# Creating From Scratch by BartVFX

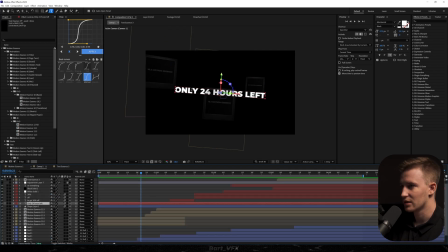745s
By the way, After Effects crashed, we all know the feeling, and I remember that I changed the color here to red.
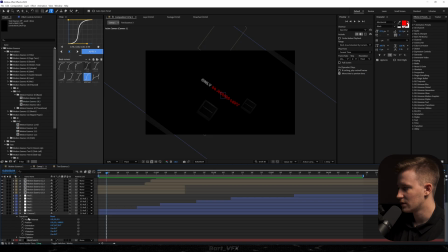751s
Now one of the most important things is going to the camera. I'm gonna open up transform, alt click point of interest, type in wiggle 2,20, and now we're gonna have wiggly screen. Kind of curious how it would look with the posterized time.
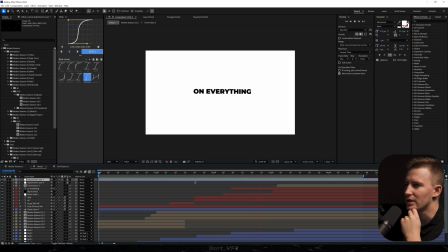768s
I don't know, I think I like it more without it. Let's add vignette.
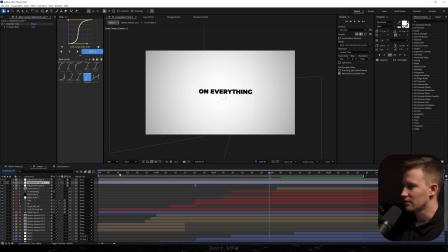773s
I'm gonna turn off the posterized time effect.
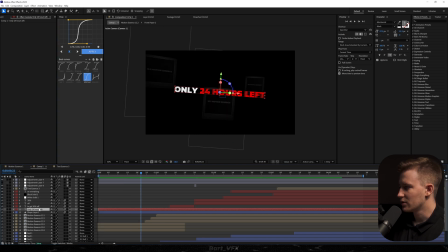779s
I'm gonna actually add deep glow to that text, or maybe you know what we could do. I've recently used it for my thumbnail. I'm just gonna duplicate that layer. I'm gonna solo out this layer. Then we're gonna turn it into the stroke. I'm gonna turn off fill. I'm gonna select this, change it into white color.
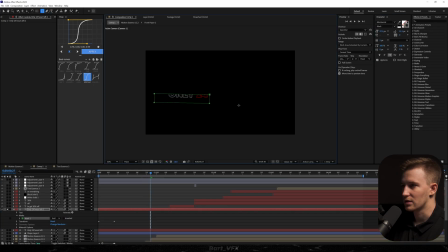797s
So everything remains the same. And we're just gonna add mask to the bottom. I'm gonna feather it out like that. And we're gonna add deep glow to this, so only the bottom is kind of lit up. Looks pretty cool, to be honest. I'm gonna take that layer, put it below this one, and I'm gonna actually keyframe exposure.
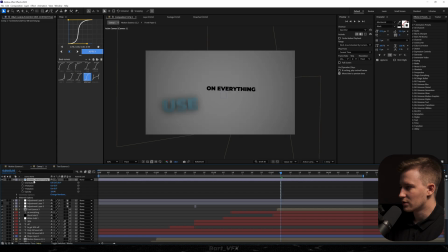818s
I just grabbed the screenshot from my store and I thought it'd be good to put it on top of that white background here.
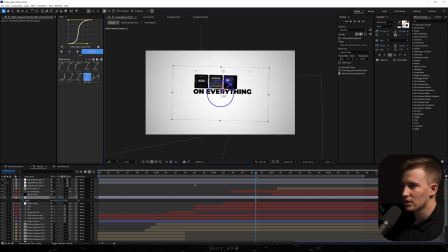824s
Where is it? We're gonna adjust it. Let's scale it up.
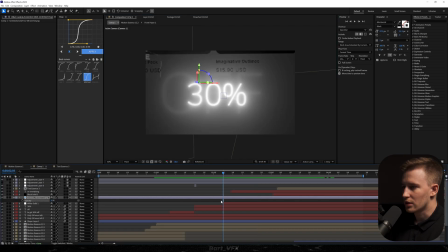832s
I'm gonna turn down the opacity to, let's say, 20. Okay, we definitely need to play around with the opacity here to fade it in.
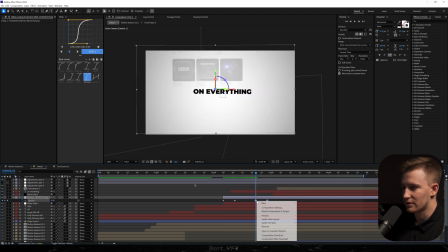841s
And fade it out. You can hit Alt R in order to reverse keyframes. And if you don't have that shortcut, you can go here, time reverse keyframes.
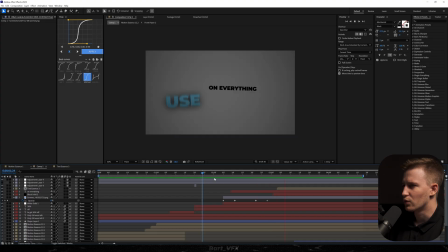848s
So it's just gonna fade out now. I think that screenshot wasn't actually a bad idea, but I feel like we could scale up the text.
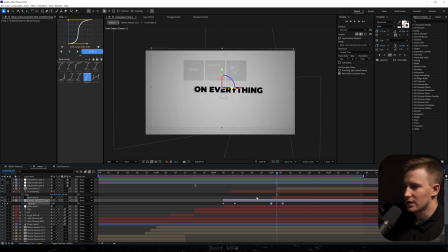858s
It's fading out a bit too early. And maybe using a different font for the text here, actually a different style, could be more attention grabbing.
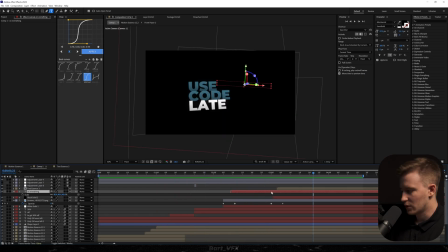866s
Yeah, I feel like it's more readable right now. But we also need to extend that keyframe so the movement is remained.
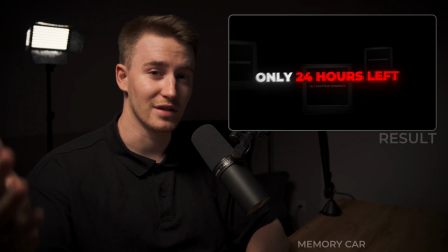875s
Let's turn on the motion blur on everything here. The time is running out. Let me know if you like these types of videos and I'll see you in the next one.
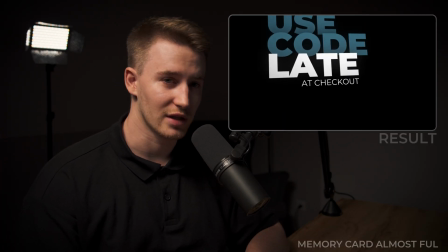881s
Cheers, guys.